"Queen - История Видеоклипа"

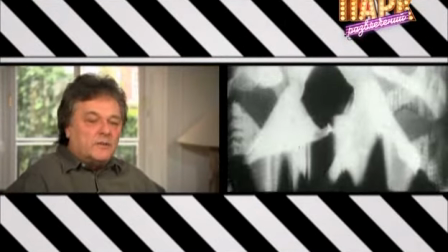283s
И меня осенило, что лучше показать его в военный период. Или в предвоенной.
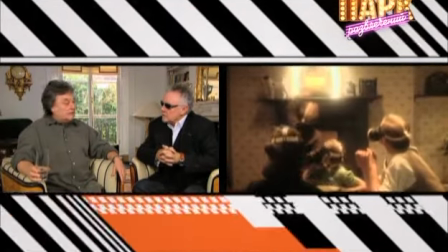289s
Это связало картины воедино, действительно. Ностальгия.
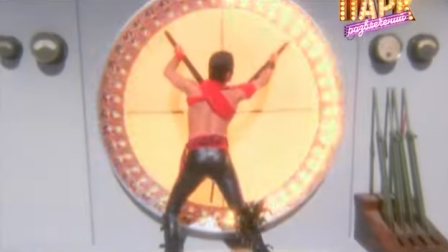294s
Да.
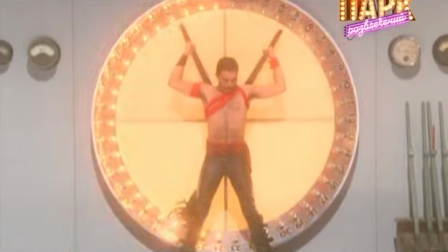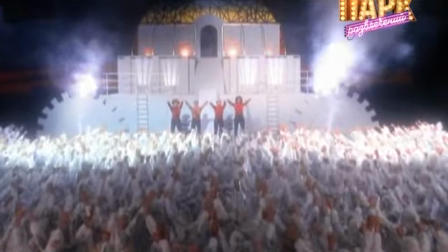302s
Хлопки руками пришли мне в голову, как нечто естественное. Хореография была навеяна самой музыкой.
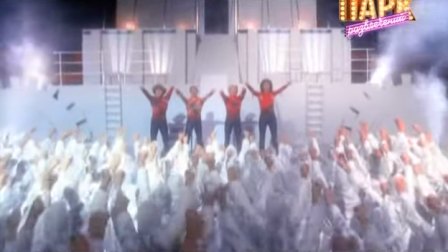313s
У Квин огромная армия фанатов.
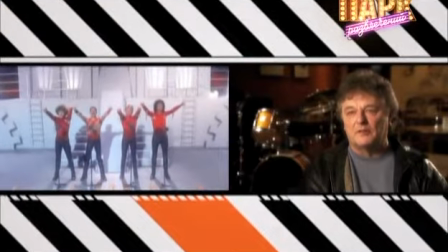315s
И оказалось, что можно найти тысячу поклонников, готовых быть наряженными в бумажные костюмы, разукрашенными краской ради съемок.
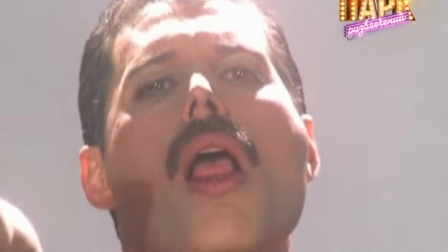Другая вещь, которая поразила меня, заключалась в том, что приехавшие на видеостудию фанаты ранее никогда не слышали песню «Радио Гага»,
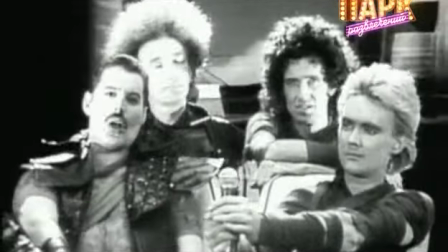338s
так как она еще не была выпущена. Но, тем не менее, они прекрасно попадали в такт и двигались как единое целое спустя всего два часа. Мы уже привыкли к критике, но не знаю, как Дэвид.
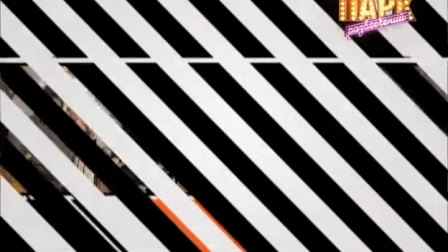353s
Какое бы видео ты ни снял, всегда найдется тот, кто перевернет все с ног на голову и напишет такое, о чем ты даже не мог представить.
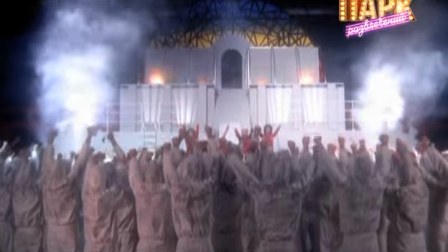360s
Да уж. Более того, это происходило почти с каждым моим видеоклипом. Как их только они интерпретировали.
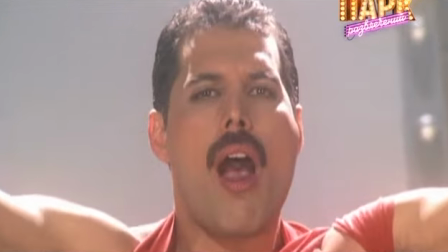370s
Как, например, в ссылке на нацистов. предполагалось, что мы метафорически покажем контроль над разумом рабочих в условиях метрополиса.
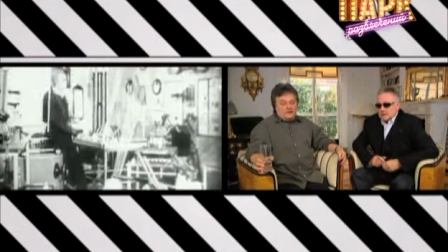379s
Невероятно. Да. Мы не имели в виду никаких нацистов?
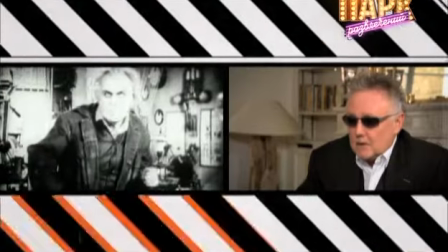385s
Совершенно никаких.
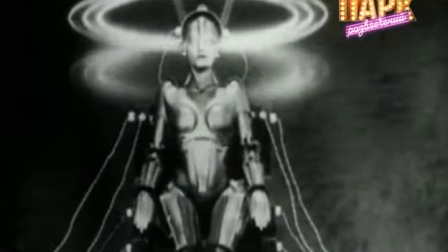389s
Но всегда есть те, кто ничего не поймет. Или поймет не так. Да.
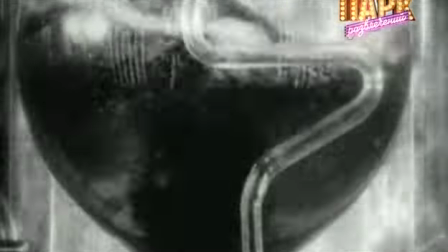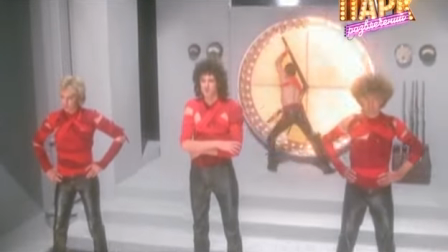403s
Я решил, что Фредди будет в образе женщины с неоновыми всполохами вокруг него. что снова стало причиной нескольких сердечных приступов.
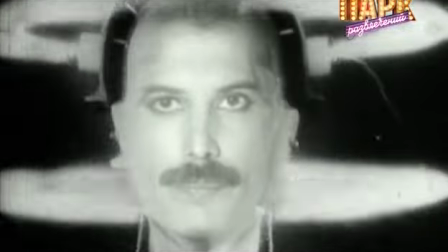411s
Некоторые хотят быть единственными, кто находится в кадре, но с Фредди все было иначе.
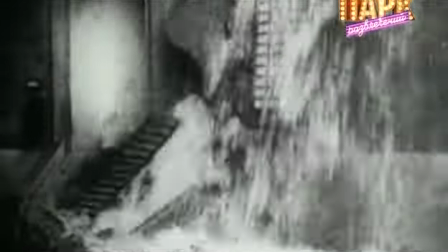416s
Он хотел, чтобы мы сфокусировались на всей группе, что было удивительно, учитывая артистические способности Фредди. Фредди был певцом, и считается, что певец вкладывается больше, чем все остальные,
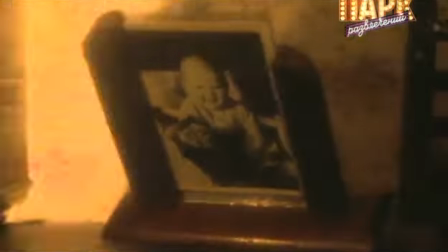433s
так как именно он доносит до публики слова и смысл всей песни. Но у нас была демократия.
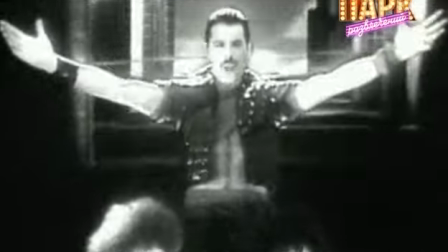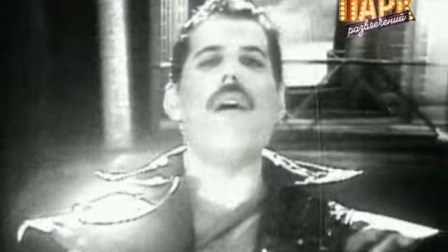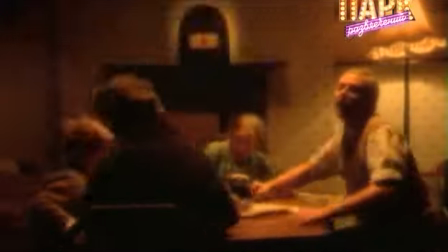451s
Группа была стилистически едина во время съемок. Если кто-то из них хотел сниматься на фоне «Метрополиса», снимались все. Если кто-то хотел сняться в образе, снимались все.
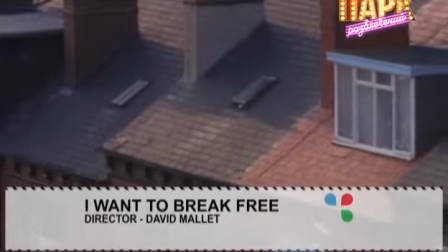466s
«I want to break free» режиссер Дэвид Меллетт.
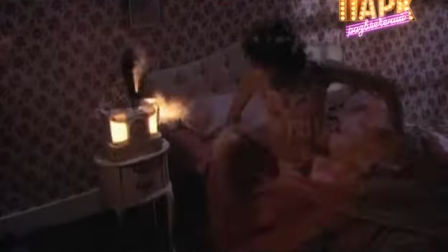Признаюсь, мы застрялись идеями для клипа «Брейкфри». У нас ничего не получалось. Роджер опаздывал, так как попал в пробку, и вдруг он рвается в комнату со словами «Я знаю, что мы сделаем». Это делали Роллинг Стоунс, и мы это сделаем тоже. Мы переоденемся в женщин.
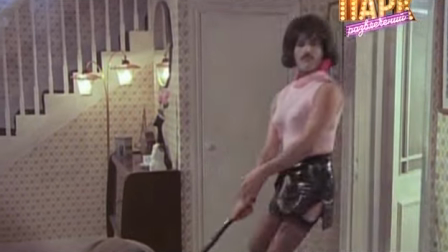495s
Тут же с моих глаз сорвало пелену, и я представил небольшой дом в стиле 50-х.
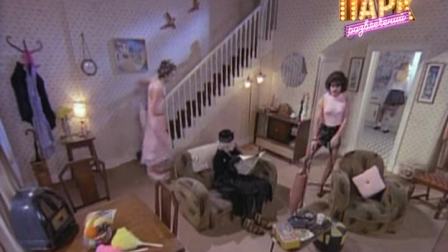501s
Брайан — это горничная, Джон — это воршливая бабка, а Роджер — шаловливая школьница. Но какой же образ подобрать для Фредди? И ответом оказалась ливерпульская проститутка